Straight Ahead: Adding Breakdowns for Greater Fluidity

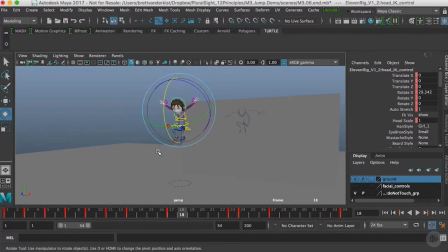[4:10]
Again, focusing on one part of the body and then continuing to move forward and back and making sure that everything is moving the way that I want and not trying to get too fixated on everything at once, just working on one control at a time, looking at how it moves. And again, that's always going to be the hips because the height of the hips is controlling the spacing of the character,
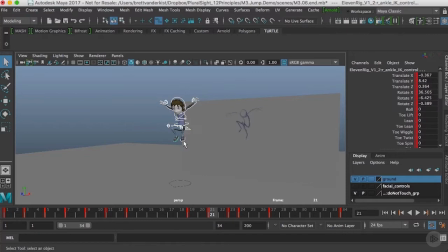[4:30]
and that's where the weight is going to live in terms of acceleration and deceleration. And then trying to make sure that the drag and overlap I'm putting on the other extremities are working well to sell the movement. All right, so here what I'm flipping through and trying to figure out is how the feet are going
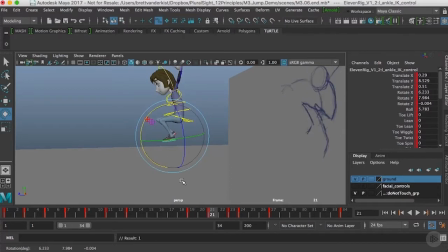[4:47]
to behave as they get dragged up during our path from the stretch pose leaping up into the air. And again, I'm trying to make sure that the feet are doing slightly different things. They're not doing exactly the same thing at the same time. They're a little bit different heights. So I've picked one foot to lead.
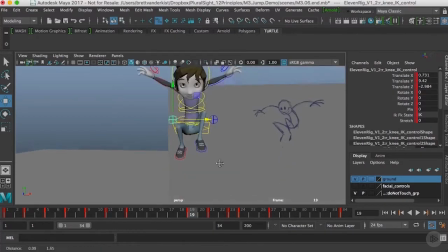[5:03]
So it's the screen right foot, the character's left foot, and that's going to reach the high point first.
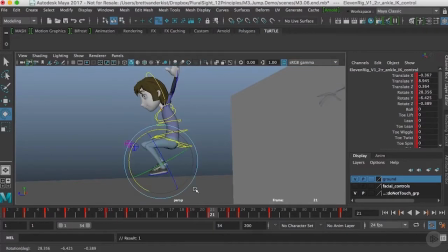[5:09]
So in my breakdowns, I'm trying to figure out how that's going to work, that one foot is going to hit its high point a few frames before the other foot, and they're both going to make a path going up and then down.
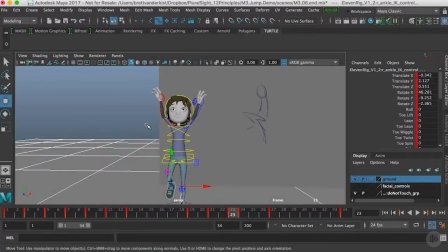[5:20]
I also want to make sure that I'm dragging the foot behind from the ankle, so that as we go up, the ankle drags behind, and then as we move down, the ankle's going to rotate and the foot's going to sort of curl up.
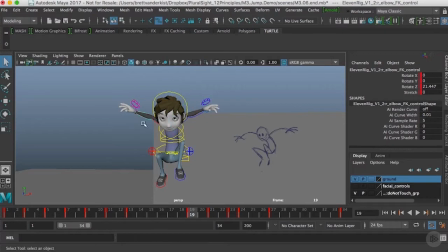[5:32]
So the toe of the shoe is going to lift up as we go down. And I want to make sure that both feet are doing similar actions, but not exactly at the same time. And the same principle I'm using as well on the arms. Again, trying to make sure that there is lead and follow.
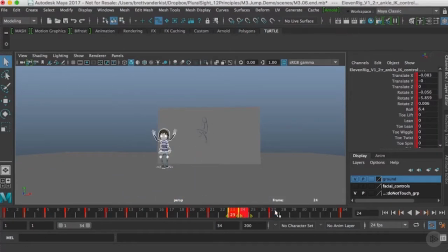[5:46]
So the upper arm is leading the action, and then the elbow, wrist, and even the fingers to some extent are dragging behind that action, making sure that again, we don't have those timings and spacings exactly the same for the different parts of the arm.
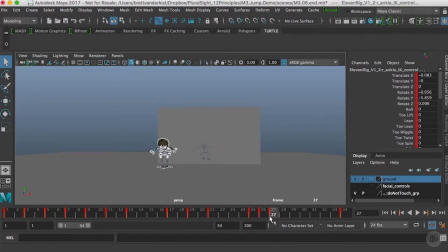[6:02]
So as I continue to block my way through the footage here, I'm beginning to scrub through quite a bit and really trying to feel the flow and rhythm between poses. So when I'm looking at the way that the character is preparing to jump, again, I'm looking at my 2D image and I'm looking at the poses that I have, and I'm seeing if there's anything that I need to do to help
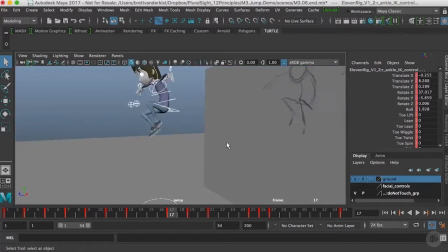[6:22]
capture that change in shape that I got so easily with line drawings. So it takes quite a bit of time to make sure that you're sculpting the pose. And particularly when you look in the side view here, looking at the torso, it's really important that the spine to the hips, where I really get a good sense of compression, that's my squash.
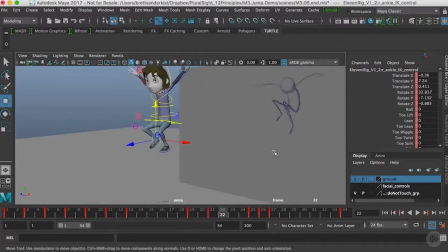[6:38]
And then of course I'm working on the legs here to add drag, overlap, and follow through. And I'm picking one leg to lead.
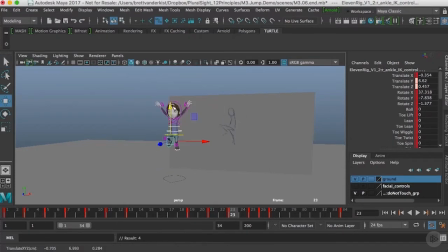[6:45]
So one is always going to be a little bit ahead of the other. And I figure out sort of which one is going to move up and down first at the high point of the arc.
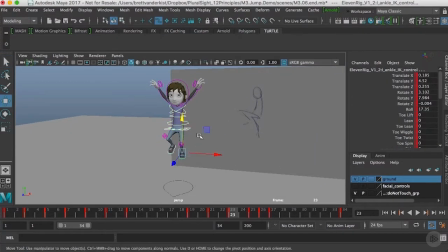[6:53]
And then I'm also going to add a little bit of rotation. So the feet are going to point down as we are moving up, and then they're going to rotate at the ankle up a little bit on the way down.
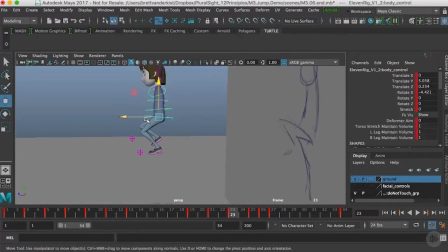[7:03]
So here you can see I'm just sort of noodling away, kind of finessing the spacing and working on getting a good sense of compression in the spine, making sure that I'm really cushioning into that extreme pose. There we go.
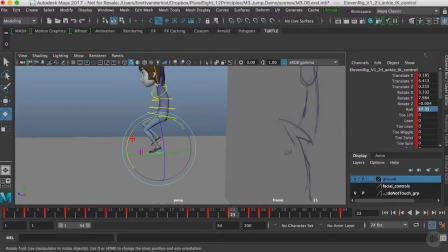[7:18]
And I'm also working with the feet. You can see that I will try to zero out any of the foot roll
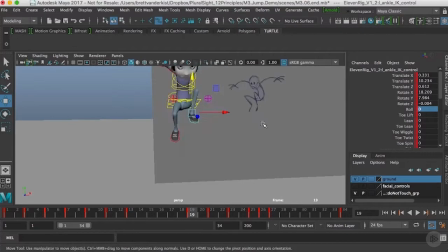[7:25]
controls so that when I'm dealing with the foot in the air, I have just one control to worry about,
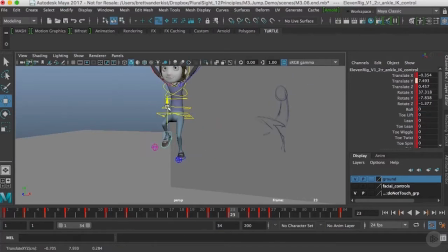[7:31]
which is usually just the rotation. Sometimes it's an advantage to use some of the set-driven keys over there to get a shape that you want.
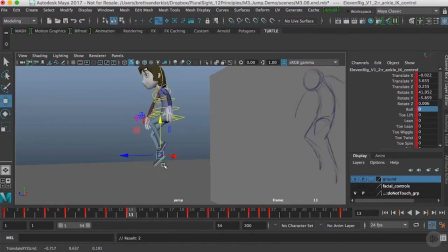[7:37]
But if you can simplify things, it just makes cleaning things up later that much less problematic instead of having to use two control curves that could potentially fight each other.
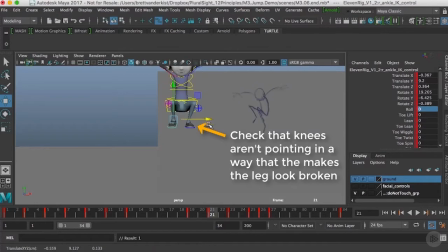[7:46]
And even here in front view, again, it's important to make sure you check things like the direction the knees are pointing.
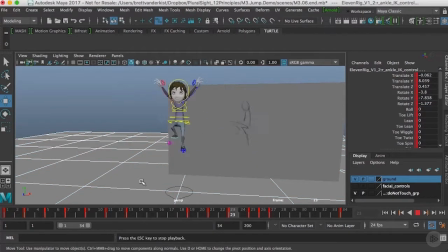[7:52]
The knee should always be pointing in the general direction of the foot. If they're pointing in different directions, it is going to feel broken. And there I was just playing through the animation, looking to see if there was any areas that needed a bit more attention.
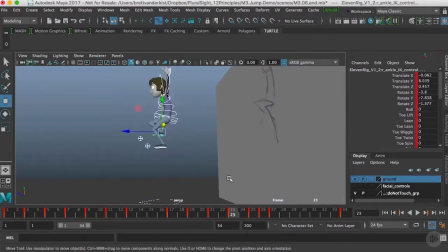[8:04]
And here again, I'm looking at the way the spine is following through and dragging behind the hip. And I need to make sure I come in here and create a good reverse curve.